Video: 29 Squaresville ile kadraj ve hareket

Hello, my name is Matt Enlow. I'm the writer, director, creator of Squaresville. So you're probably wondering, what is composition and why is it important to me? So composition, pretty simply, is just what elements you're putting in front of the frame and how you're representing them.
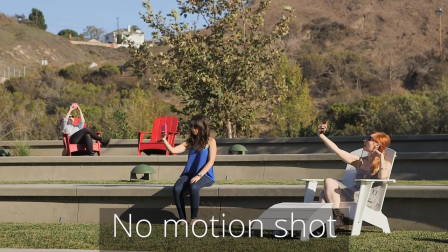So take a look at this shot, right? Okay, good enough. It could be better though.
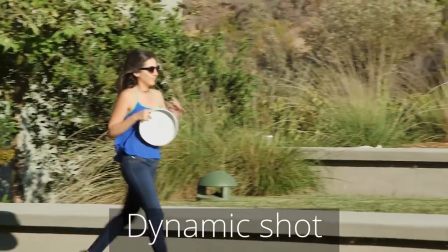Take a look at this one. You see the difference? Framing and motion is important to keep your audience engaged because it's about creating a dynamic scene for your audience. Every single shot, every single frame that you're putting in front of your audience is a conscious decision on your part as the filmmaker. So the more thought that you put into them and the more you understand what it is you're trying to
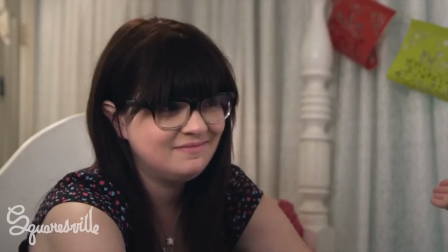say to your audience on an emotional level and a storytelling level,
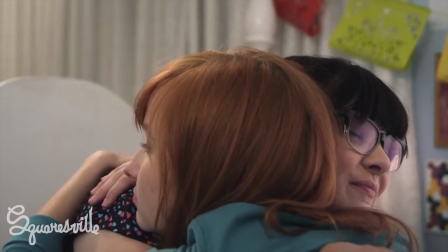that's going to help you communicate what you're really trying to get at as a filmmaker to your audience. So shot composition is really just as simple as that. It's communicating to the audience, this is what you need to be paying attention to. So when you're watching films or when you're watching YouTube, thinking about what your eye is being drawn to and why it's being drawn there is the first step towards understanding how shot composition works.
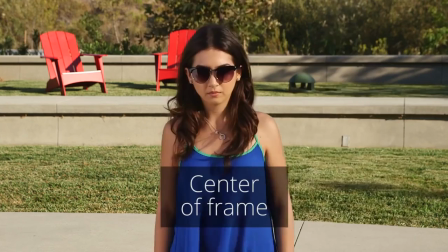Take a look at this shot and how we split it into 3 different sections. Where is your eye being drawn? These are kind of the fundamental questions you have to ask yourself every time you're framing a shot. Your shot selection clues your audience into what it is they should be feeling and thinking about any given moment.
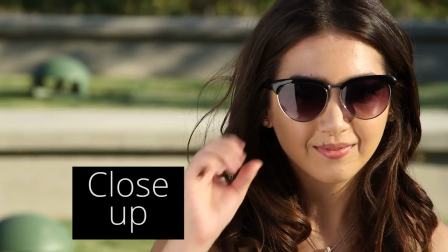So how does an audience feel about a close-up versus a wide shot? So typically as a director, I'll take a camera handheld when I'm trying to add a little extra energy or enthusiasm to a scene.
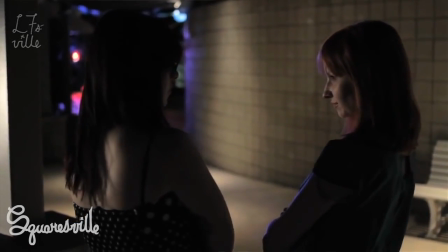So maybe it's something as simple as making a mundane moment in characters' lives a little bit more exciting,
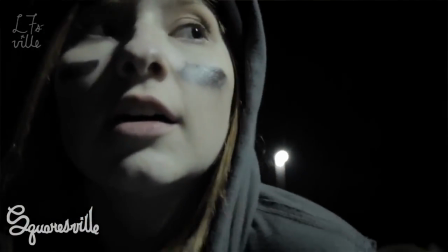or sometimes it's as obvious as running along with a character or conveying a sense of action and kineticism.
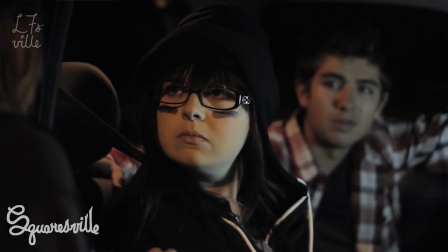Whereas with quieter, more stable moments, sometimes I'll shoot on a tripod or keep my image a little bit more static. So using the same shot over and over again can sometimes bore an audience. You can lull an audience with the familiarity. So thinking about other shots and diversifying the shots that you use in your videos
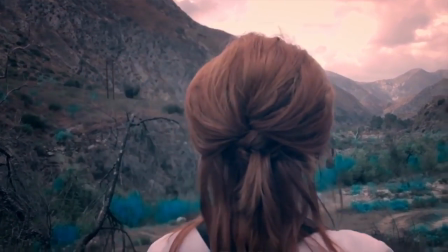is an easy way to add a little bit of excitement and wonder to your videos.
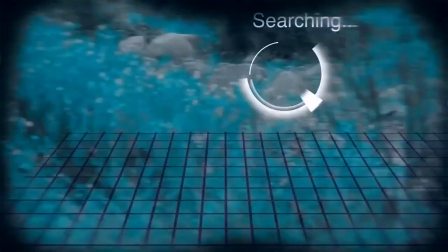So get creative, think outside the box, surprise yourself a little bit. You can make a shot out of anything. So in Squaresville, a lot of our scenes took place in our lead character, Zelda's bedroom.
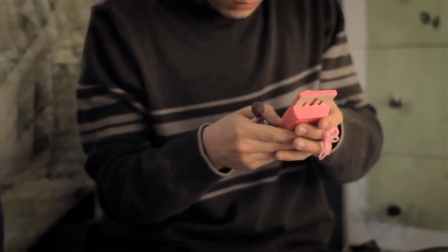And it was a challenge for us to make sure that we kept each and every episode dynamic and exciting so that the audience didn't get bored. I encourage you to think about when you're shooting at your home or your bedroom or your school, to think outside the box and try to invent new angles and a new way of seeing the same scenes that you continue to shoot. Being able to move the camera is one of the things that sets filmmaking apart from every other medium. Motion is kind of the first step towards creating, a bigger world and stronger emotional beats. My favorite way of moving the camera in Squaresville happened all the time when our characters were walking to or from school, right?
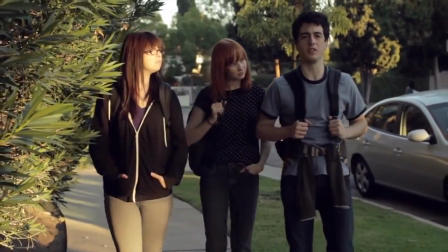It was a super common, super universal, relatable moment that our characters were dealing with,
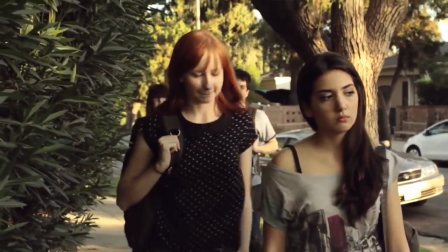where as a teenager, you're just trying to get from point A to point B. And the camera is right there with them.
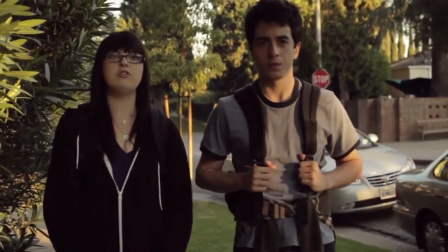We're tracking along with our characters, but at the same time, we're moving through the world the same way that they would, at the same pace, at the same size, at the same worldview, ultimately. If you're trying to create an intimate moment, what's the most intimate thing that you can do is maybe it's get a little bit closer, right?
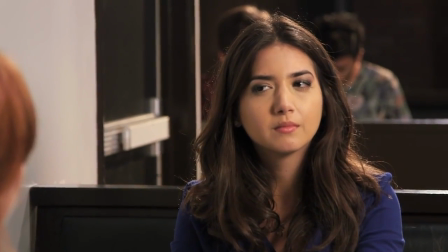And it can be something as simple and as human as that.
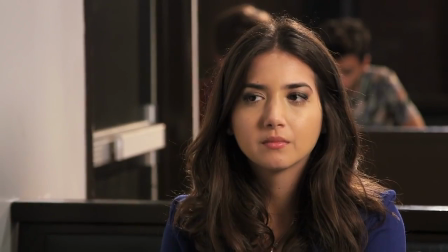Or it could be, what's the converse of that, or the opposite of that would be backing away, right? Emotionally, what are you trying to do with the camera, and how does that affect the way the viewer perceives the moment that you're photographing? Work.
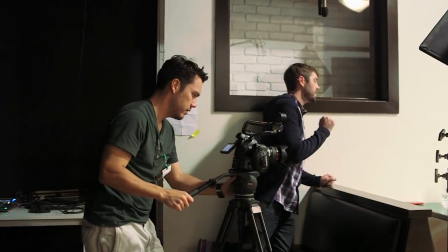Cool, great guys. All right, so we're just gonna take this through step by step.
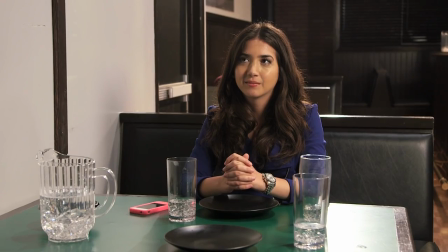I'll go ahead and call each beat out, but keep it light, keep it fun, and we'll hop right into it, okay?
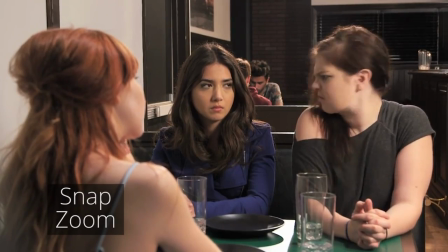Let's try a snap zoom.
No. Say what?
Cool, that's a cut.
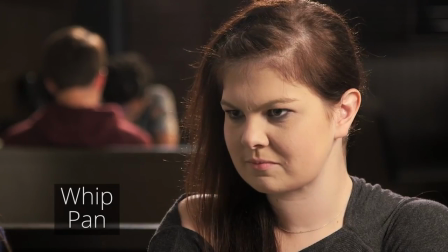So let's try a whip pan. And action.
Say what?
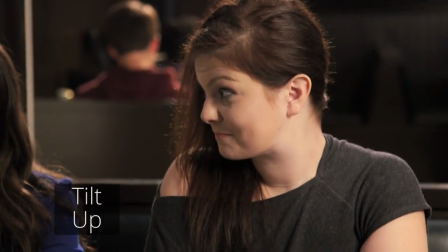Let's try tilting up. Maybe we should try tilting down this time.
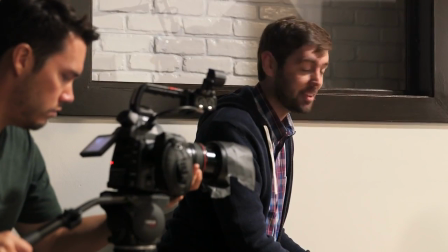Let's tilt down, shall we?
You can't use that one. You can't use that one.
I mean it on that. All of the different tools that we talked about, whether it's panning, tilting, booming, or dollying, pushing in, pulling out, those are all really just tools that you can use to accentuate the motion that you're trying to punch in the scene. The first thing I like to do whenever I'm starting a scene is run a quick blocking rehearsal with our actors to see how they're going to interact within the stage and the space that they're playing in. And then from there, we kind of choose camera movements and shots. Is a character comfortable in their environment or aren't they?
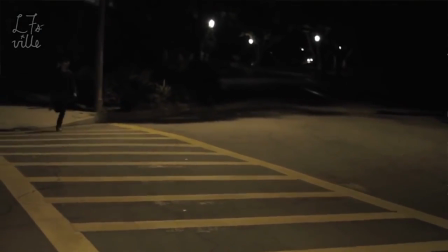You know, are they running from or towards something?
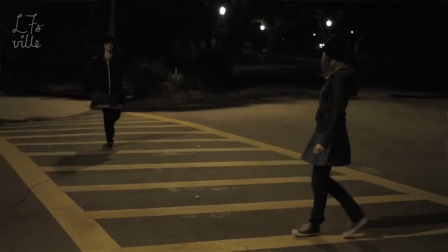Those are all kind of obvious human cues, but you have to think about them and plan them in advance so that your camera can capture those moments appropriately. Deciding to keep the camera still is as powerful as moving it sometimes, and gives the audience a different set of emotional cues.
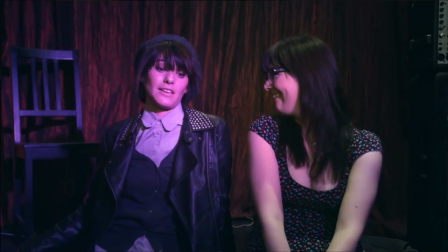There were plenty of instances in Squaresville where we decided to keep the camera completely static as a way of punctuating an emotional beat. So in this section, I'm going to give you guys a couple practical suggestions on how to improve your camera movement. A lot of you guys probably have a DSLR or a similar sort of camera like this. These cameras oftentimes, because they're so light, they can feel a little jittery or a little shaky. Maybe you want to play that to your advantage, or maybe you want to go ahead and lean up against something, or even just kind of brace your hand against a shelf, or even your own body will help kind of steady that image.
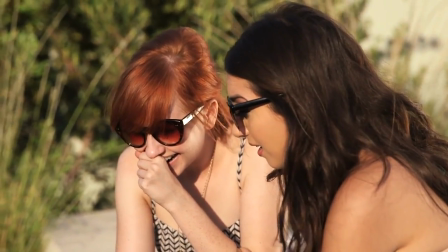So moving your camera from side to side laterally will add a little bit of dimensionality to whatever it is you're photographing, right? Like imitating a dolly or a slider. So there are a couple things you can do there. If you've got a smooth surface to slide your camera on,
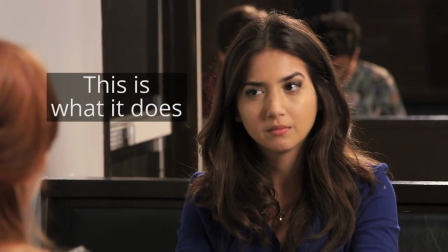you can go ahead and like put it on a towel or some sort of chamois and literally just kind of slide it across the table. More practically, just shifting your weight from side to side will be a nice, clean way to add a little subtle bit of movement.
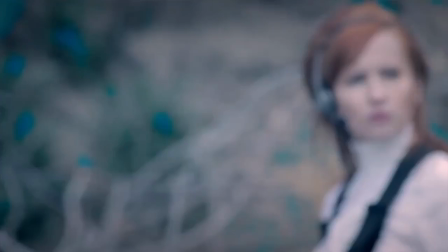Sometimes the most extreme moments a person can live through require a really dramatic camera move.
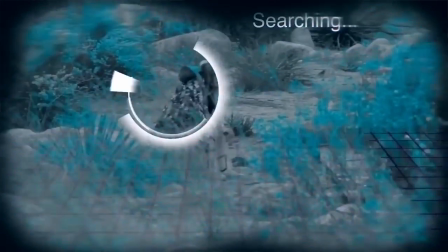I like to use more dramatic moves, especially in action or on especially emotional impact. So, you know, you see dramatic moves when a character has a profound realization, whether that's of, you know, being afraid of something, you know, the best example, right? When Indiana Jones sees that boulder coming, there's that classic Spielberg dolly forward, you know, Indy has realized that he's going to get crushed by this boulder if he doesn't run, right? So awesome. Thank you guys so much for checking out this video. I hope it's inspired you to go out and move your camera a little bit. You can check out more Creator Academy right here, or you can check out my show Squaresville right here. It's pretty good. I recommend it. You guys should check it out.